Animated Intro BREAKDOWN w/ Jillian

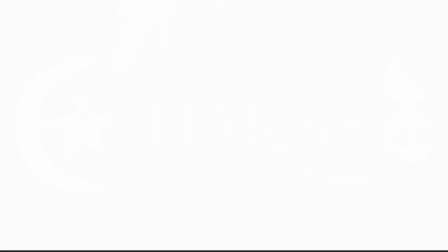31s
Hi everyone, welcome to the Catharsis Intro Animation Breakdown. I'm Jillian, I play Lilith Blackwood.
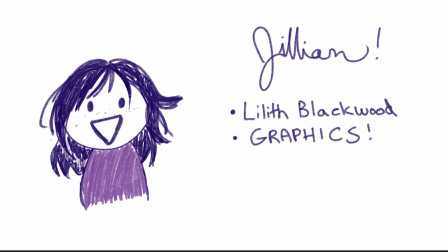38s
I also do a lot of the graphic design work for the campaign as well as take notes. I'm the official lore keeper. So today I'm here to show all of you my workflow, my process,
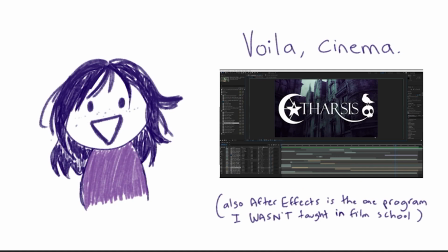49s
a little behind the scenes peek at the animated intro I created for the YouTube upload versions of Catharsis.
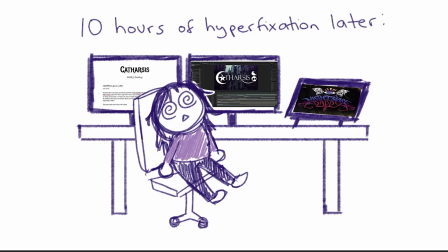57s
This was kind of a spur of the moment ADHD idea that started with me thinking about how to not only engage with our audience, but also as a chance to showcase all the incredible art that
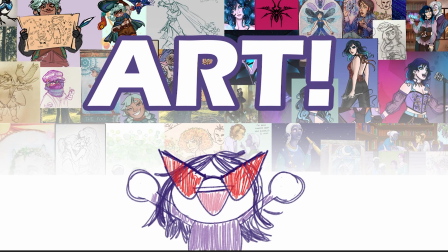70s
our group has collectively made over the course of the past 1.5 years since this campaign started. And there's a lot of art, there's over 200 pieces of it, and a lot of it is included here, a lot of it isn't. But I wanted to really showcase just our passion and our
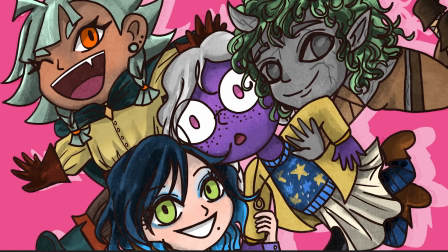86s
love for this campaign that has really changed our lives in really amazing and wonderful ways.
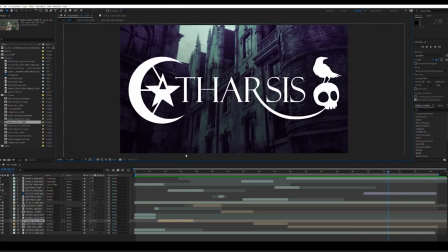92s
So with that out of the way, let's dive right into things. So starting off here, we've got my layers in After Effects. You can see here all the materials I've got. And so basically, you can kind of break down the structure of this intro into 3 parts.
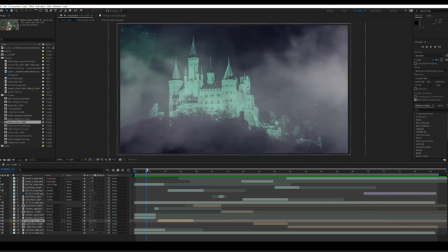108s
You've got this opening clip here, the castle.
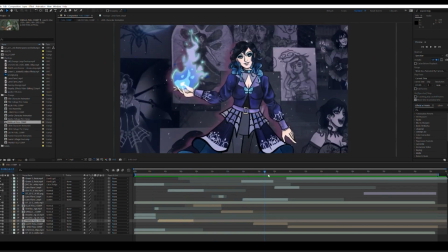113s
You've got the 4 character animations, and I'll go over how I did those in just a moment.
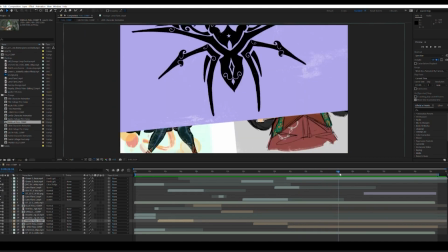120s
And then you've got this kind of MCU style slideshow of all the art we've done, and then end on the logo.
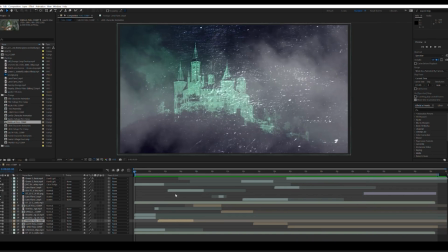128s
So there's a lot happening here, so I'm just going to dive right in. And we'll start with Paris.
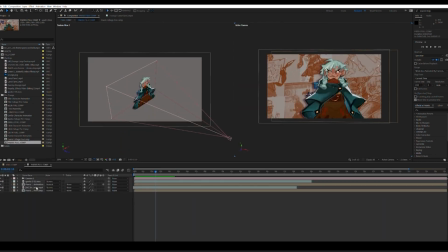133s
I'm going to click on this. So each of these character animations is essentially made up of 3 parts.
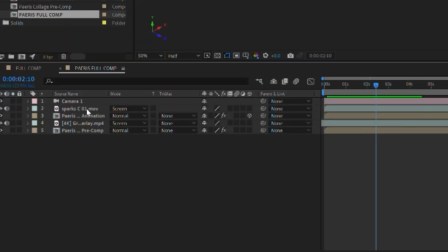140s
You've got 2 pre-compositions, and pre-compositions, for those who aren't familiar with After Effects, are basically just a bunch of layers that are then made into one big layer, and then you can manipulate that one big layer and do additional things with it.
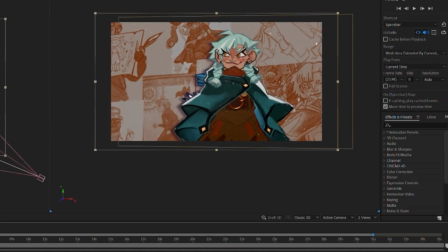151s
There's 2 of them. There's one for this background here, and then there's one for the character animation here.
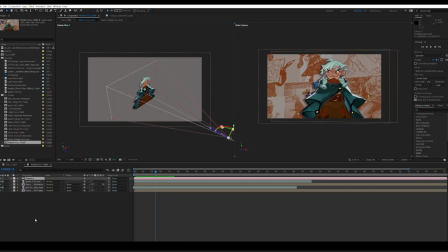158s
Then you've got a couple overlays, and you've got a camera. So I'm going to start by diving into the character animation.
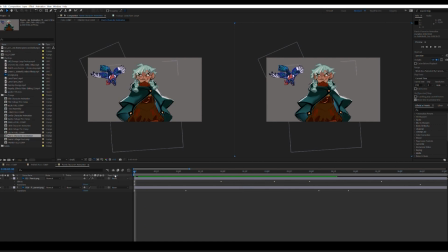165s
So here we got both Paris and Poppy. And the way that I animated these characters is pretty consistent for everybody. I use the puppet tool in After Effects, which is super useful when animating any sort of 2D art that you can't easily split apart into layers.
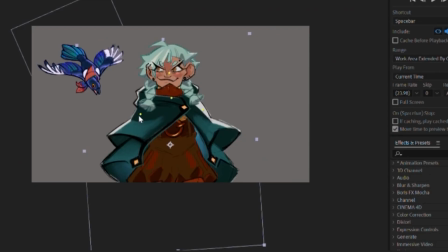182s
And essentially with the puppet tool, you create various points. I think of them almost like as joints. There are points where you can distort a bit like this, or you can kind of do that, or you can rotate them.
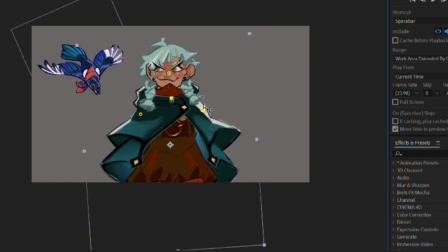195s
It depends on the kind of pin that you use. And these pins also serve as anchor points, which means that things aren't going to move around the pin. So as you can see, I'm moving Paris's head here, and no matter what, these shoulders are staying still.
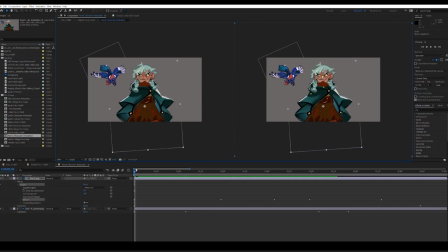210s
So what I do here is I manipulate the pins over the timeline, and then Paris's head bobs up and down to give it that sort of smooth, kind of lifelike, just this energy, this nice lifelike energy. Poppy does not have any of those pinpoints.
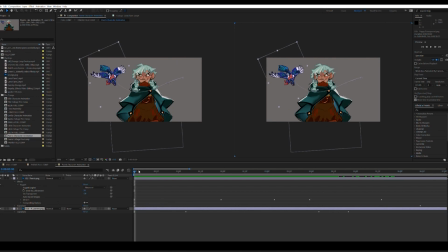226s
I would have added them, but the art I had of Poppy did not have additional keyframes for the wings, and it would have looked off if I had made them flap.
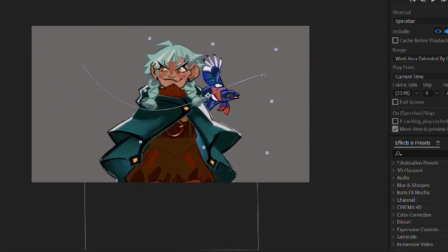234s
So instead, I just have Poppy animating on a path with some nice keyframes.
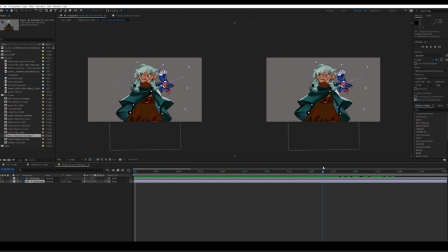240s
And you'll notice there's a bit of rotation here too on these character models, specifically to make them feel a little more lifelike. Because when you're living, when you're breathing, you're not just standing ramrod straight. You're gesturing a lot, and so I wanted to reflect that, especially for characters who have a lot of life and personality like Paris.
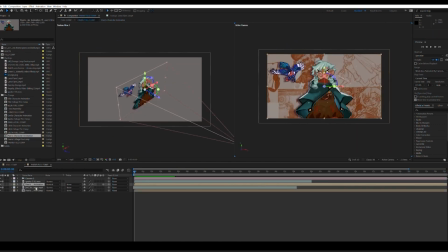258s
So if we go back in here, the next part of this, and this is true for all the character intros, is the backgrounds.
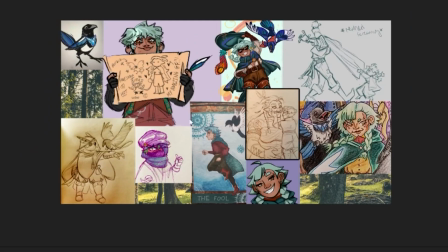266s
Each character has a different collage background. So this is the one for Paris. This is the one for Ellie.
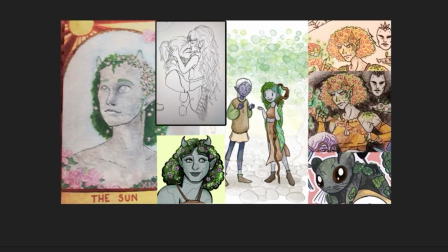274s
This is the one for Gwilla. And this is the one for Lilith.
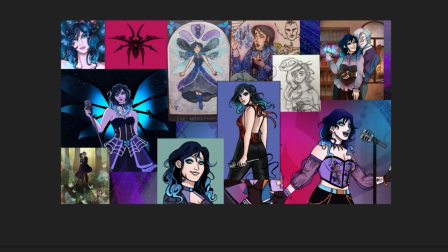279s
You only see a little bit of each of these in the final clips, but I made them all a bit larger,
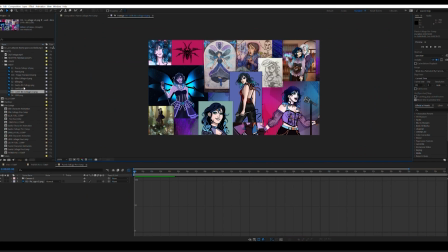285s
so that way there's no blank spaces where you'll see past the camera.
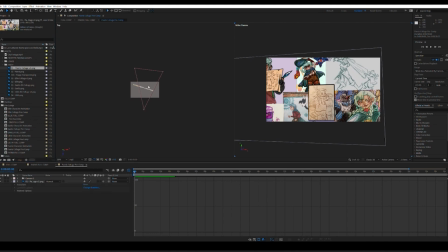292s
And what I'm doing with this collage here, if you go in, and you see here, let me change the view actually a little bit so you can actually see better what I'm doing.
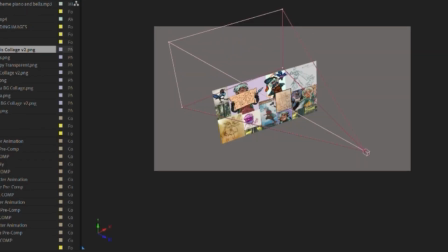300s
There. You can see here that the camera is essentially moving, which basically means that this entire thing is happening in a 3D space.
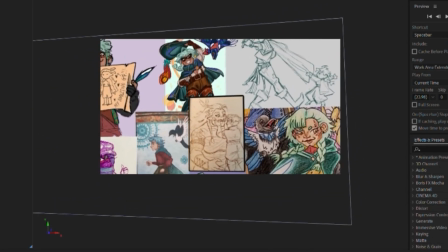312s
And that gives it that nice gradual movement in a way that wouldn't necessarily be possible if I just manipulated a layer alone.
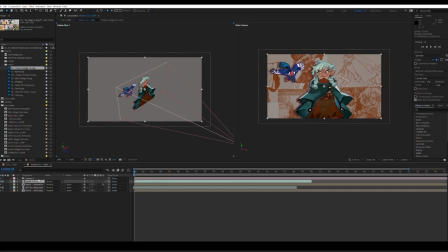319s
When you combine those together and you add a little overlay here, let me do that. You add this little overlay here, and then you add this little overlay here, combine that all together, And you've got the final composition.
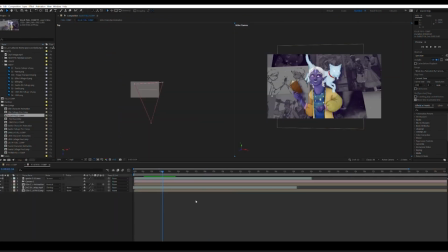337s
So now we'll move on to Ellie. And again, I won't spend as long diving deep into these as I did with Paris because the principles of this is all the same.
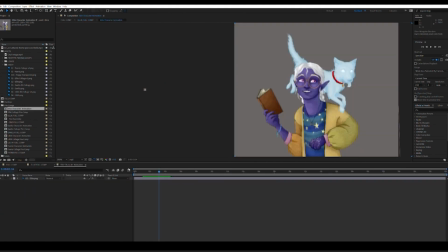345s
Again, if we look at Ellie's character animation here, we can see the pin locations.
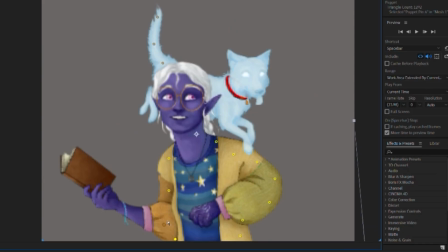351s
Right here, all the pins. We've got a pin here specifically for the arm. And then we got a couple of rotation pins here for the tail. Not that one. This one here is for the tail.
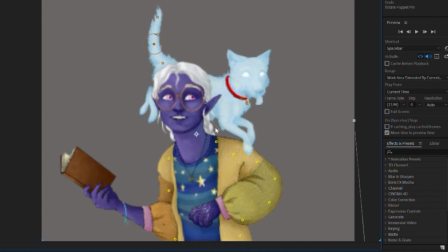363s
And then these yellow pins are all to make sure that the surrounding areas where the animation is happening isn't affected in any major way.
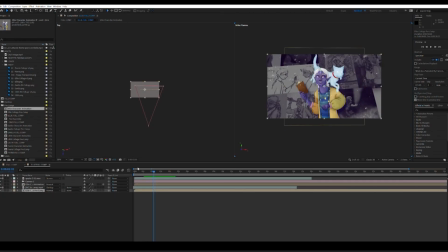372s
And then again, same here, you've got this background and whatnot. And the direction that the backgrounds are moving, I tried to make a little bit different for every character just to keep things interesting. Same is true for the directions of the characters.
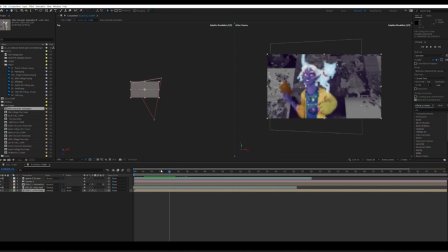387s
Paris moves from left to right, Ellie moves from right to left, and then the same pattern repeats for Gwilla and Lilith. As my film professors always said, it's all about making collisions and connections with different elements of the frame and between shots.
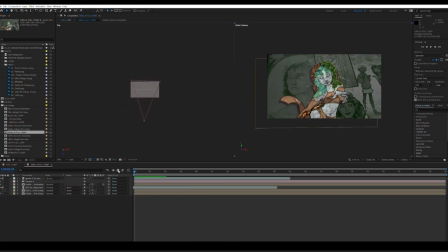401s
Next up is Gwilla. And again, same principles here. I'll just quickly go over what I did for Gwilla.
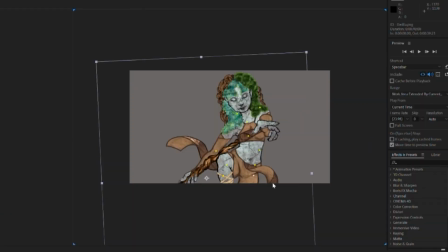408s
You've got the puppet tool here, and you've got, again, more points. There's a couple of parts of Gwilla that were cut out, specifically this part right here was cut from the final piece, not because I cut it necessarily, but because it's cropped out when you do the full animation.
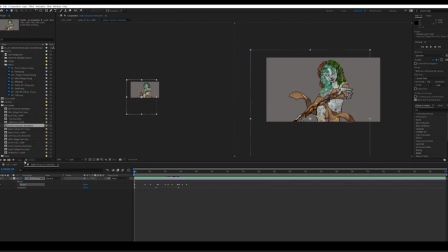427s
Then finally, we get to the trickiest animation rig by far, and ironically enough, it was for my own character.
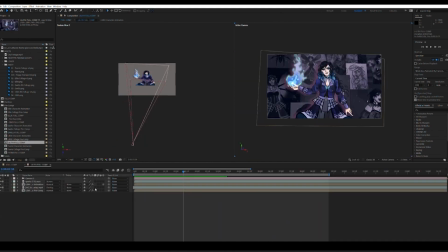434s
So here's Lilith, and I'll go into a little detail about what I did here with Lilith specifically. There we go.
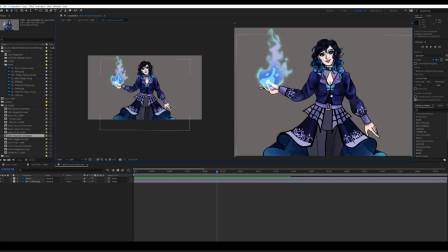441s
There. So what made Lilith a bit trickier than the other characters was the fact that there's actually two separate things happening here.
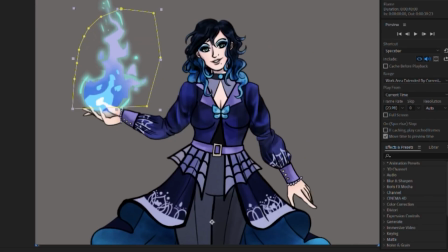450s
Because we have a mask layer, essentially this splits the image in two. You've got one for the flame, which is animated separately from the body.
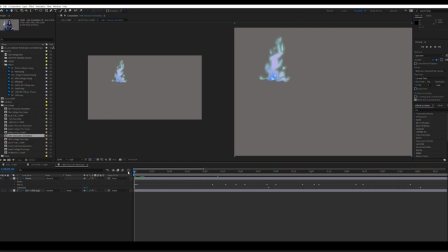460s
And if you look at the flame specifically, it's got a wave warp effect. I could have used the puppet tool, technically, I suppose, on the flame, but in my experience, it wouldn't have looked as nice. The puppet tool isn't necessarily super great for doing like organic movements like flames or wind or water effects.
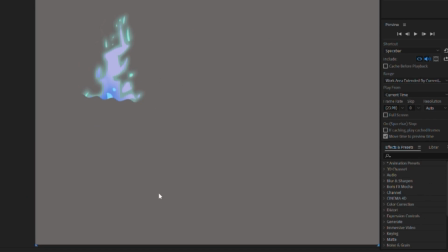475s
So the wave warp tool is super helpful for that. And you can see here how that looks. The issue with the wave tool is that it affects the entire image, essentially.
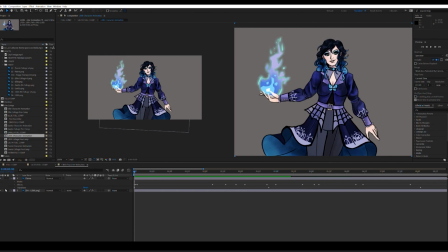487s
So you have to mask out the parts that you want to affect, and then the rest can just be normal. So it took a lot of trial and error to figure out how to make that work and still have the cohesive image. What also made this challenging was the fact that Lilith's movements, due to her pose, were going to be a little bit more robotic than the rest.
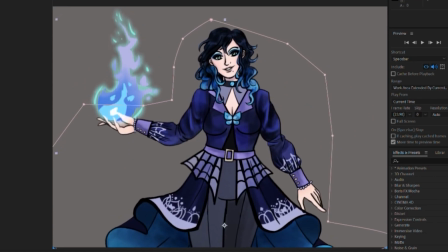506s
So it was a big challenge to make that arm movement not look like an animatronic where it just goes boop,
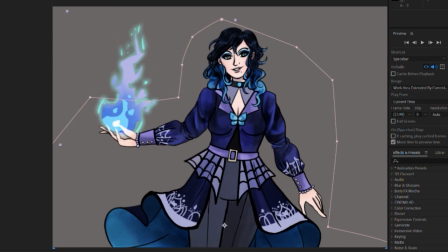512s
boop, boop, boop, and just goes up and then stays in place and then nothing else happens. So to fix that,
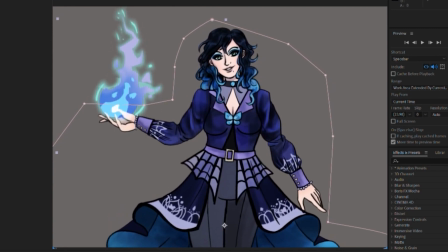518s
I went ahead and I made sure that this part here was straight for the entire part to make sure it didn't look like her arm was broken.